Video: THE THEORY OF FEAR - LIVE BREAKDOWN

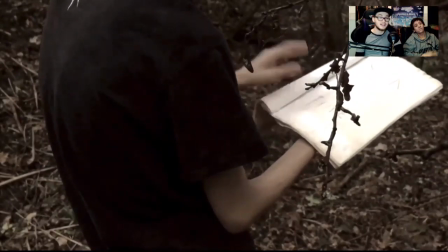This is a reference. There's a reference to this book in the chapter 2, and this is also a little, just a little interesting thing in the dream state.
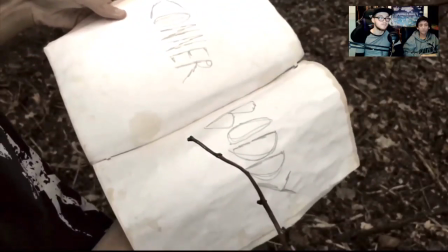I'll talk more about that when it comes to chapter 2 later on, with the misspelling of Bob Bod's name.
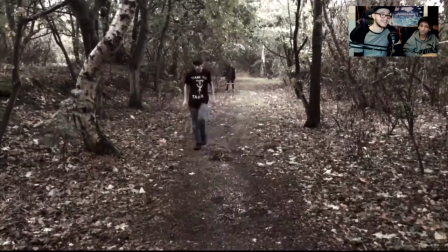That was genuine. There's multiple ways to clip to write Connor. I'm not intelligent.
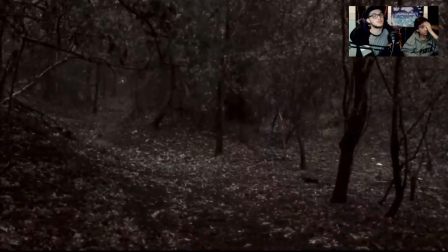Again, here there's another reference to chapter 2 going on, slash the first abstract, yeah.
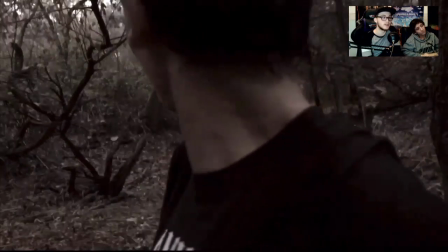Bearing in mind again, all of this is in a dream state, so obviously this isn't supposed to be realistic.
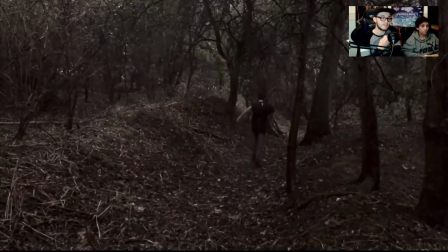It's supposed to be everything just happens in random order.
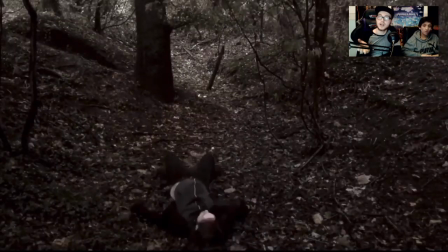It's very, again, abstract, like a dream would be.
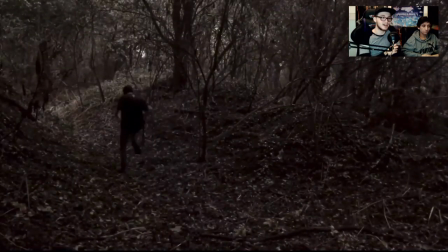That bit was quite hard to get up to.
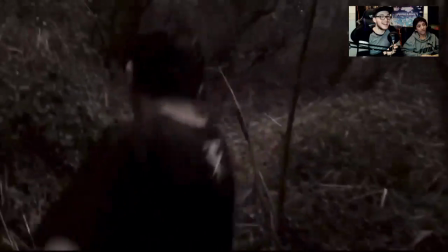Yes, I run like an idiot because it's impossible to run into. It is hard. It is, yeah. Because of all the.
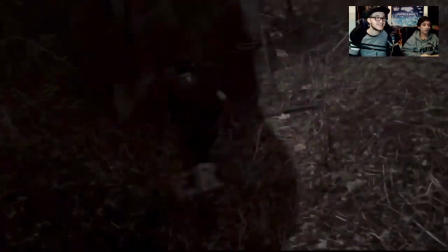So
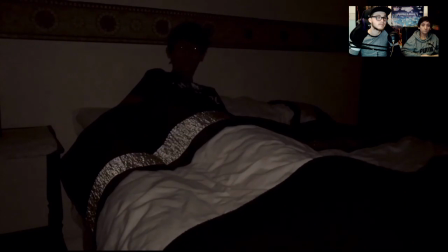the thorns, if anything, where they can wrap around your shoe. Mm. For consistency as well, it was awful for us.
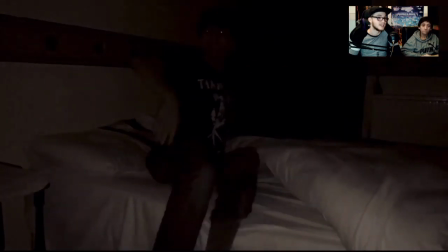Mainly you, because obviously we had to film in your t-shirt to make it like.
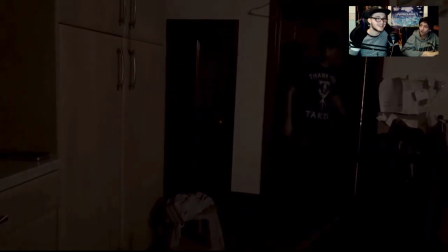Yeah, it was alright for you. You was in a coat. Here we've actually come back from the storm.
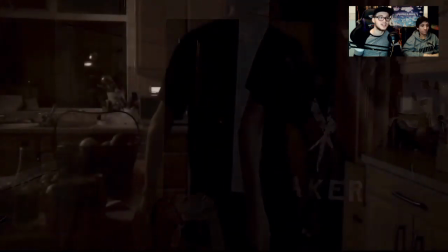It's the same day. just at night, and our clothes are still soaking here. It's You can't tell because of how dark it is.
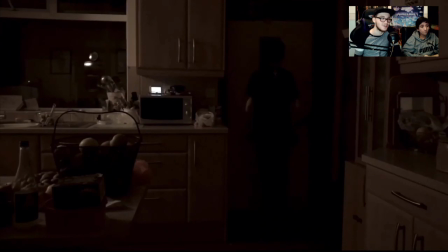but we had to put our wet clothes back on just to film this short bit here. Didn't you put it in dry or something?
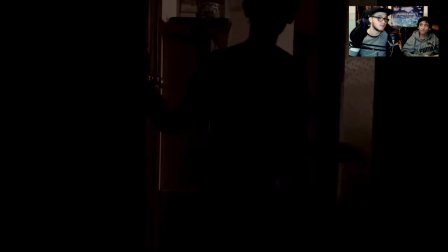We put it on the boiler. To dry a little bit. Yeah.
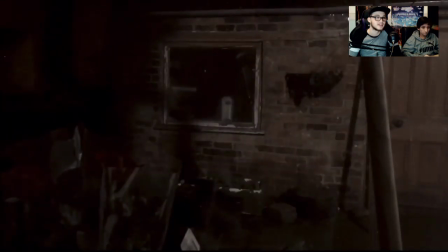So our clothes are still soaking there. Yeah.
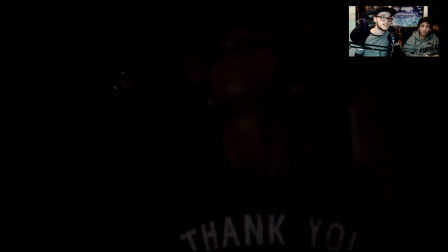So that bit, I was supposed to spit in Bob Bod's face, but it really didn't work. You can't see a thing. It sounds awful. Like, the idea for that, again, I'd need a proper professional set for that.
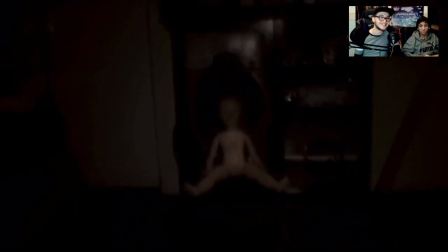And I wasn't going to let him spit in my face. Yeah. You know, I don't think anybody would.
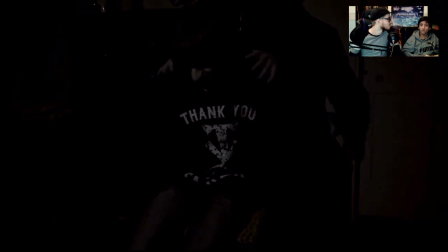Mm. What did you... It was a glass dish, wasn't it? Yeah. Oh, We no. took... This took quite a few attempts. At first we had Lydia making us laugh, and then Bob just couldn't stop laughing.
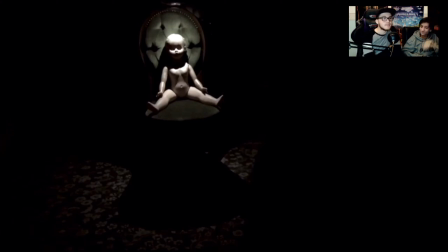I couldn't stop laughing. Here's how you come up behind me. Yeah. Again, another editing thing where we just want smoothly.
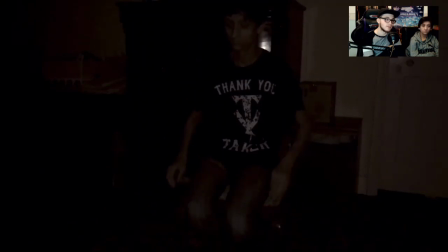About halfway through, I think, yeah.
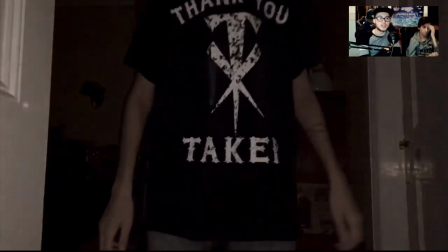So the idea for this entire first chapter was going through day-to-day life of this character that we don't know much about.
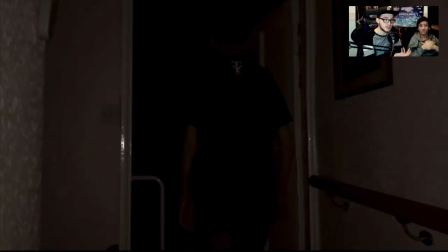He's quite lonely because you don't meet anyone else apart from him and the ghosts in this.
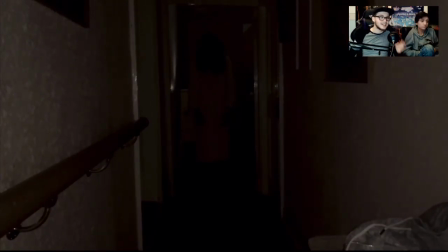Sounds like my real life. So the idea behind it was I wanted to add in a lot of real-life fears
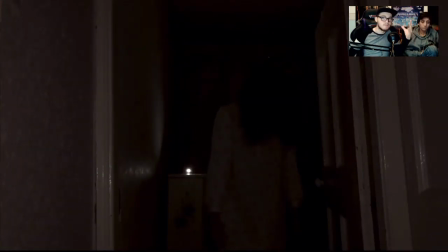to kind of reflect them into video form. So I have like the fear of the dark, with it being super dark, the idea of just random noises ticking and going off in the background,
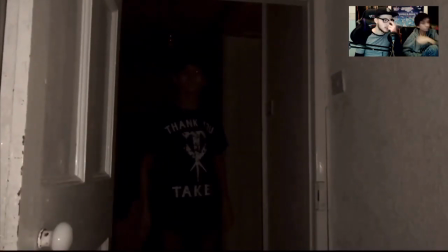things, the feeling of being watched, different, like the worry of like how nightmares can affect you,
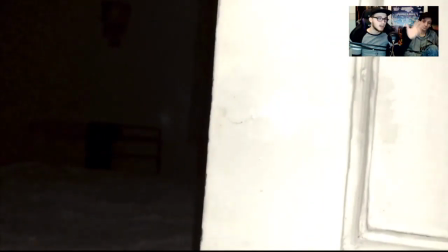just random stuff like that. You see something around the door, and the next thing you know, nothing's there, and you feel like, are you imagining that?
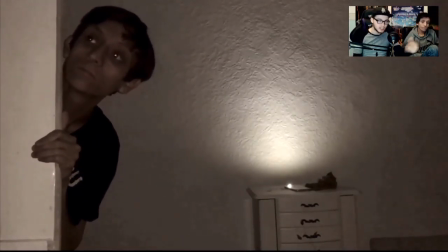Is it there? So I wanted to just play on real life fears of what people would find scary.
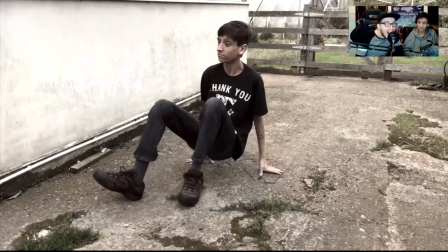Yeah, there's quite funny, because Lydia just stands up and goes like that. That hurt, laying on there.
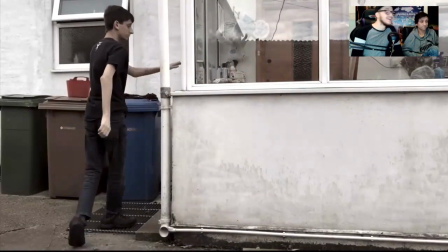Oh yeah.
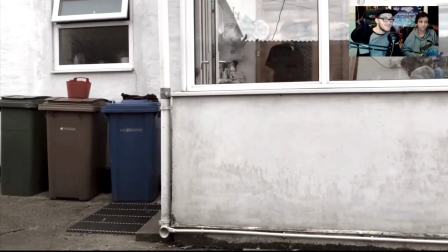You struggle to open the door there. It's a stiff door though. It is, yeah.